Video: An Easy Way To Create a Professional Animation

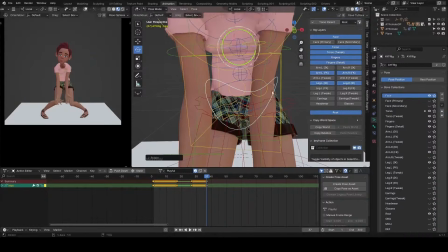So I need to dial that back just a little bit and find a sweet spot somewhere there. Yeah, that's cool. That's cool. So I need to rotate it forward.
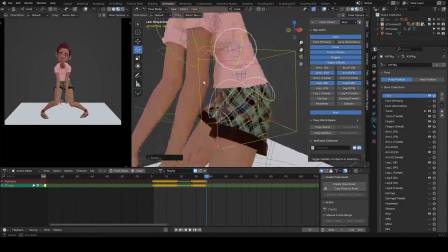Okay, so perfect. All right, and by rotating that forward, you can see it's helping my arc.
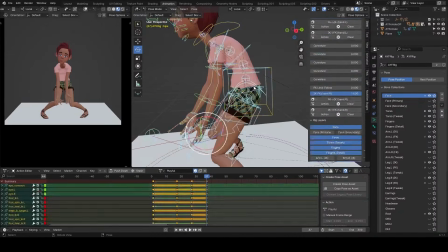I have a smoother arc by so doing, and that's cool.
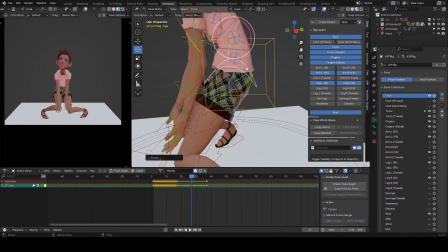So just exaggerate that a little bit more and set a keyframe.
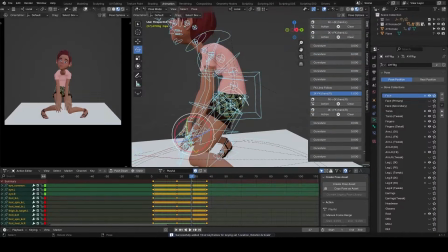So we're going to end the class here and we'll move to the next video.
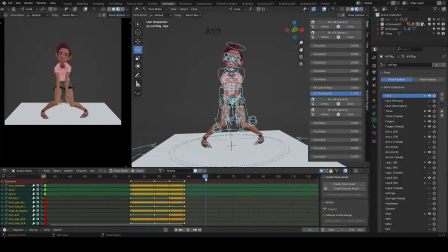So let's continue adding our key poses.
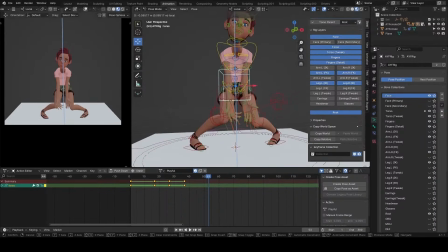So on this frame, I want to bring the character's center of gravity down a bit,
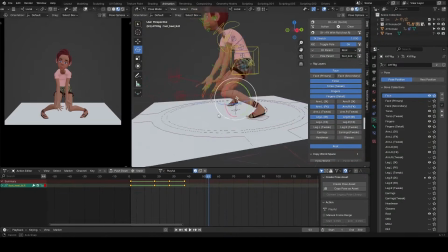rotate the foot up.
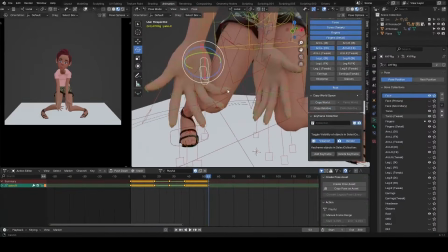You see, as the body comes down, the foot is rotated up, just to create that overlapping action. And I would like to curl the fingers more, so I don't have a
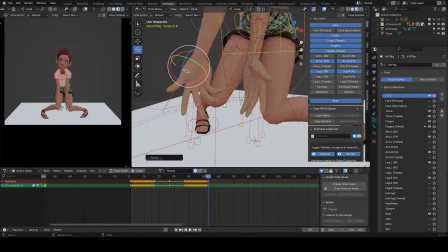still stiff, dead fingers. So I want my fingers to be active.
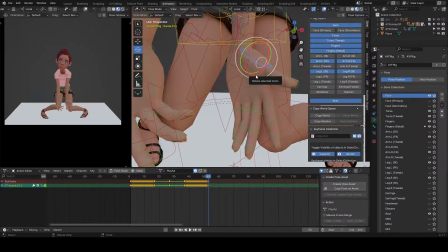So I need to add in those poses to add life to my fingers.
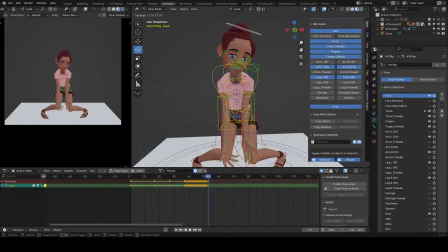And for the neck, I want to change that to, so all I'm trying to do here is making sure that my controls
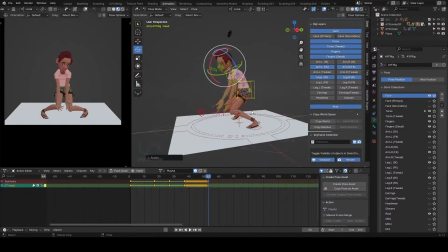are changed on every frame. So if I'm on a new frame trying to set my new pose,
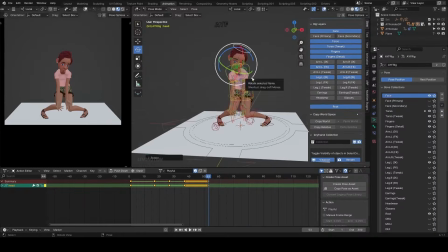I want to make sure every part of the character has a new position,
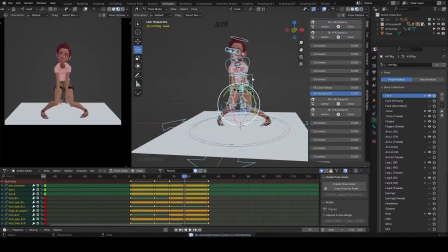rotation and scale, as the case may be.
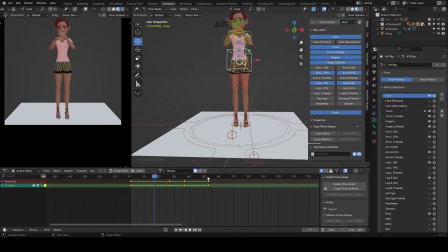So this way you'd have a dynamic animation, not just a still and dead looking animation. Remember, the mindset here is to do everything yourself and not rely on the computer's interpolation.
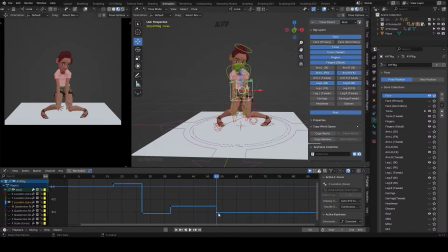So I want to change the height of the torso, and it's easier to do that from the graph editor because I can see everything that is happening in the scene. So I want these hips on the frame to be a bit higher than that keyframe.
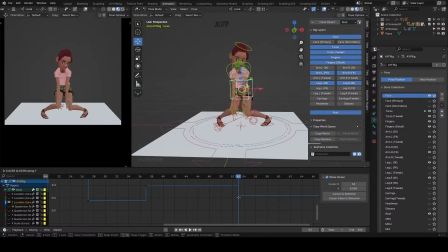So just want to push it up. Yeah, and now it's a bit higher. Okay, so there's no other way you can do this with accuracy without coming to the graph editor.
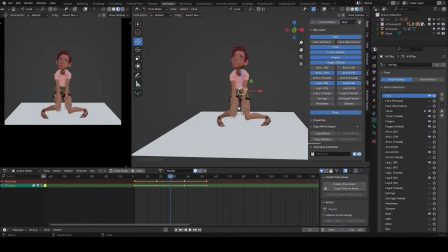So that's why most times I love working in the graph editor to do things like this.
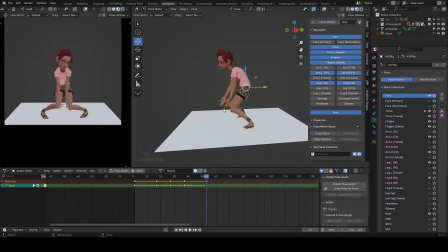It gives me that accuracy in terms of adjusting my controls.
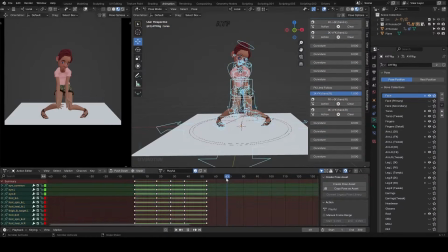So select all and set that keyframe there. I will move to the next frame to set another key.
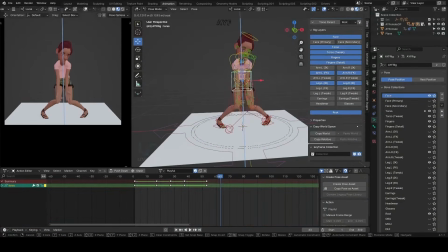So here I'm just going to push the character up and go around and see what's going on. So rotate that
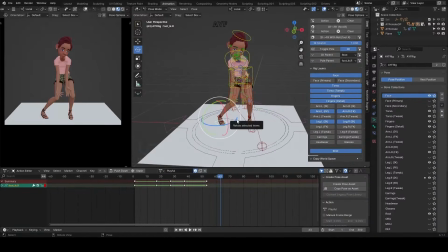and bring back the foot underneath the character because she's almost standing straight in this pose.
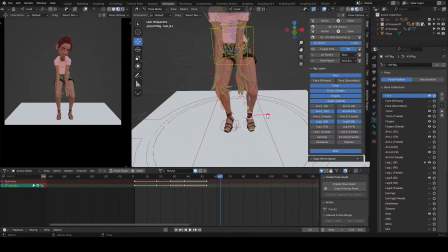So just push it in tightly. Yeah. Okay, so rotate that. Rotate that.
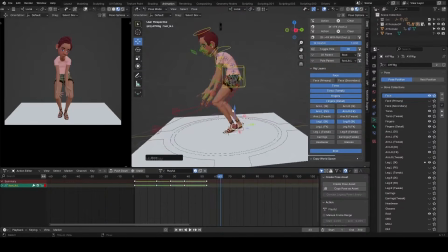And oftentimes I like to take my poses one step at a time.
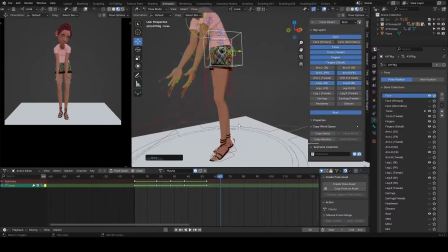So in this case, I'm walking my way from the foot of the character upwards.